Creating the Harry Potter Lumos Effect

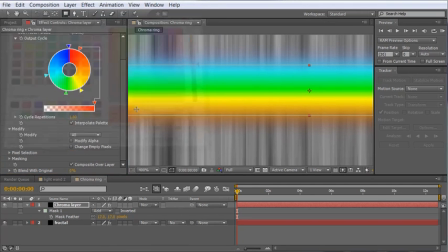[12:27]
And right now you can go ahead and create any more keys or points if you want a little more red here at the front, or blues or whatever else to really make this color wheel or this rainbow effect the way you want it.
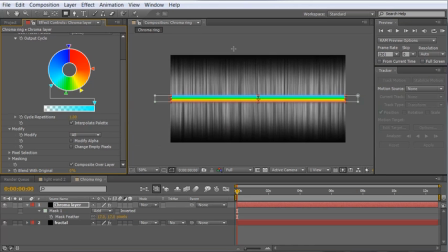[12:43]
I think that looks good. The next thing we want to do is animate this chroma layer over time, dropping through our composition. So let's hit P to reveal the position of the fractal, and then just scrub it up.
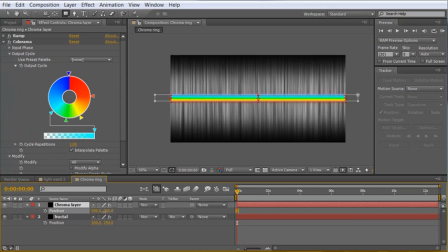[12:56]
Whoop, not the fractal, the chroma layer. And we're going to scrub it up to the top here so it's off of our comp layer. We'll left click the stopwatch to set a keyframe and move down here to about 4 seconds, and then just scrub it in the Y so it goes off screen again.
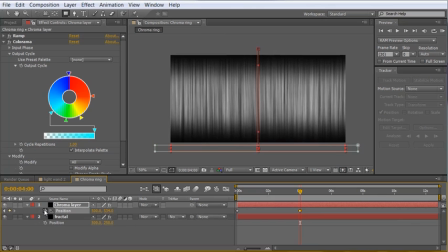[13:14]
Now we want this to loop over and over and over again, so let's alt click the position, and we're going to add the loop out
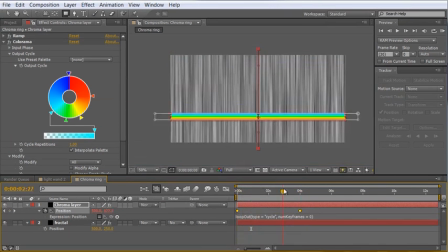[13:23]
expression here, which will basically just take the keyframes that we've already made and continuously loop them over and over and over again for as long as our composition.
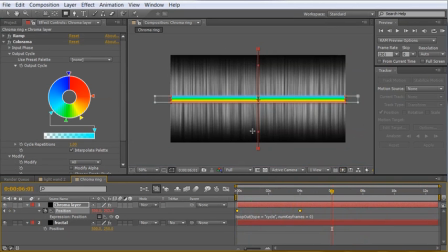[13:32]
Really handy. The final thing we want to do is pull the chroma layer down below the fractal and change the track mat from no track mat to luma mat of the fractal.
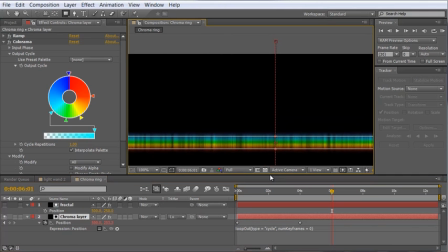[13:41]
So now if we zoom in here, up here at the top, you'll be able to see it kind of fades in,
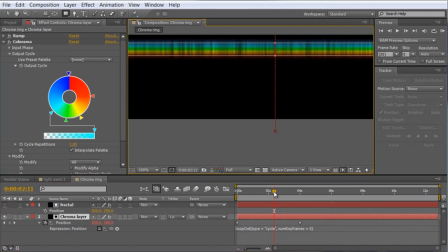[13:47]
scrubs down through our layer, and then fades out, which is exactly what we want.
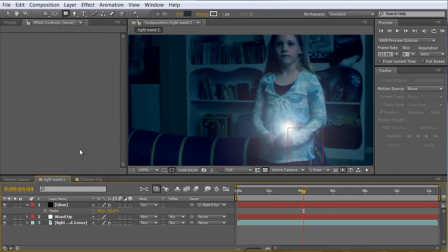[13:53]
Okay, let's hop back over to our main composition here.
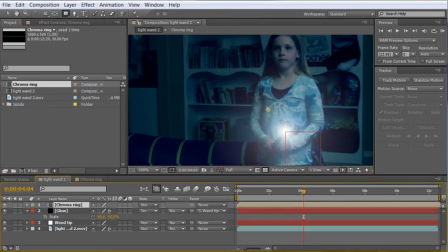[13:56]
I'm going to drop the chroma ring composition right in on top, and let's move it to about 2, so it's right in the middle.
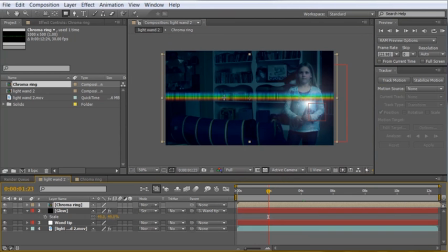[14:03]
And what we want to do is to remap this from a rectangle to a circle.
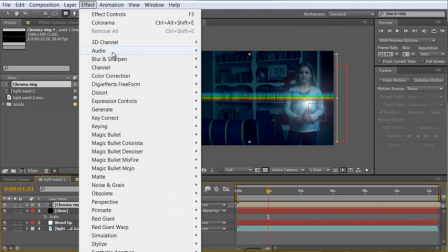[14:08]
So to do that, we've got a handy built-in effect here, Effect Distort Polar Coordinates.
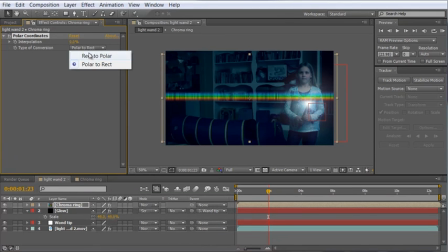[14:14]
Now we want to change the type of conversion from polar to rectangular to polar, and if we increase the interpolation, you can see we've remapped this to a pure circle. And if we scrub through the timeline, it kind of starts at the middle and then fades out to the edges, which is exactly what we want.
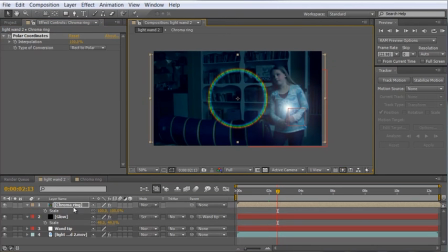[14:32]
All right, might be a little bit big, so you know, scale it to fit your taste.
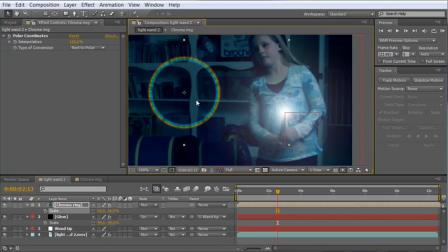[14:38]
I'll scale it down to about 60 here. And now what we can do is take this layer and move it over just like we did with the wand tip glow,
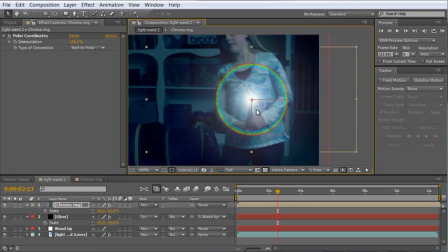[14:48]
line it up with the edge of our null object, and simply link this by parenting it to the wand tip.
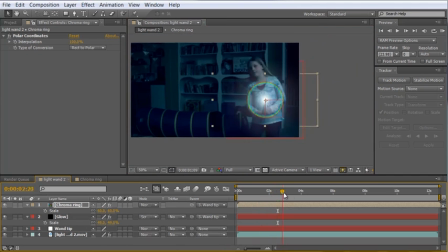[14:56]
So now when we scrub through the timeline, you can see it stays right on the wand tip,
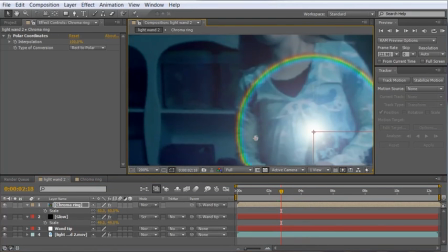[15:01]
which is exactly what we want. The final thing I want to do is color correct the chroma ring here,
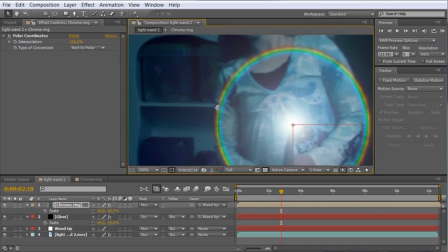[15:06]
because it's a little overly bright and it's got a little too much color in it for the monochromatic look we have in our scene.
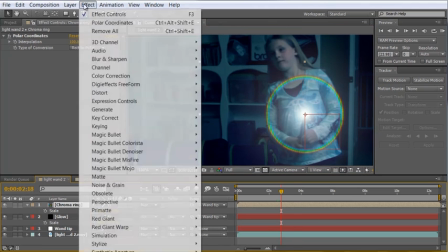[15:12]
So let's go ahead and select the layer and choose Effect, Color Correction, Tint.
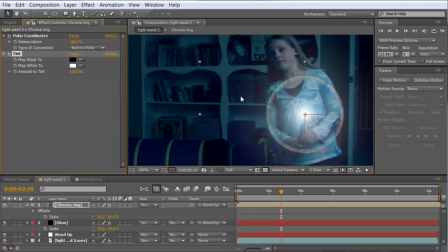[15:18]
And what this does is remap all the luminance values to black and white. But I'm going to change the map the black to kind of this dark teal color to match the darks in our scene. And I'm also going to change the map white to a lighter teal color to make it all monochromatic,
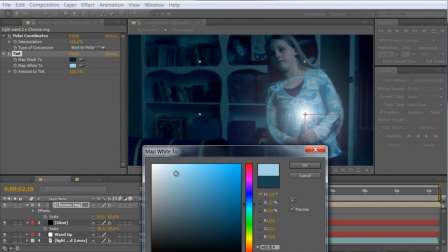[15:38]
maybe desaturate it just a bit.
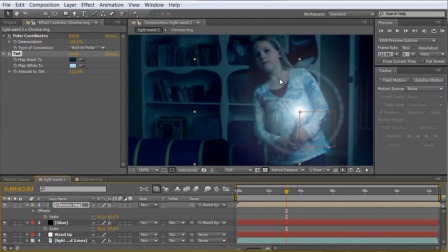[15:40]
So now it's like a black and white and it fits into our scene, but we want to bring back a little bit of the color because that's why we did it.
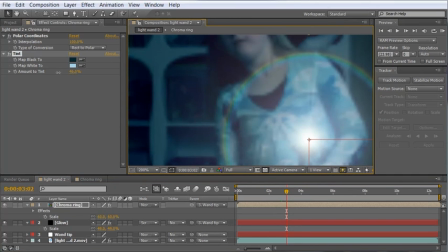[15:48]
So just turn the tint amount down until you're happy with the amount of color that you have.
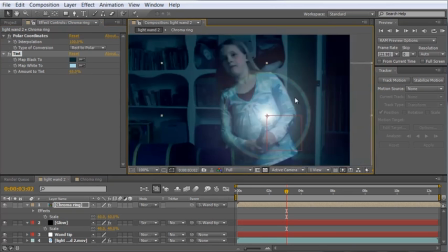[15:55]
Think about 65 looks good for me. And as you can see, it reads like it's still multicolored. However, it fits much better into our scene.
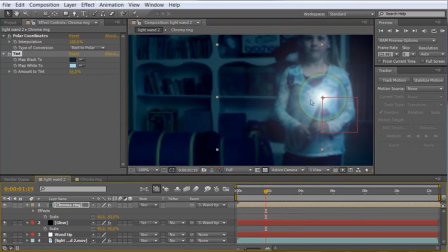[16:06]
I also think it's a little overly transparent or opaque here.
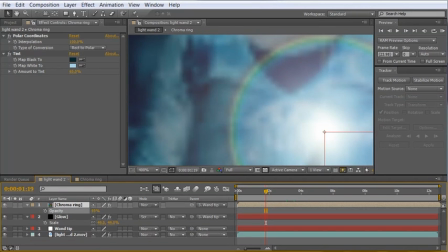[16:11]
So we can hit T on a keyboard and bring down the opacity of it to about 60%, or maybe even 50%.
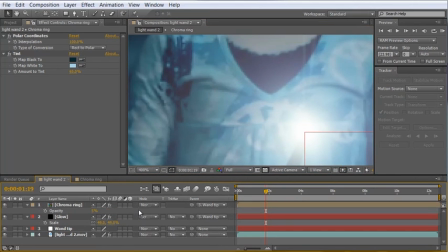[16:20]
I want this to be there, but I don't want it to be so overly obvious that it really distracts from everything else in the scene.
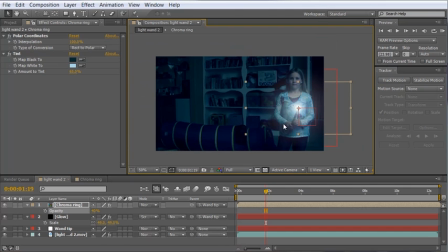[16:29]
So at 40%, I think that looks nice.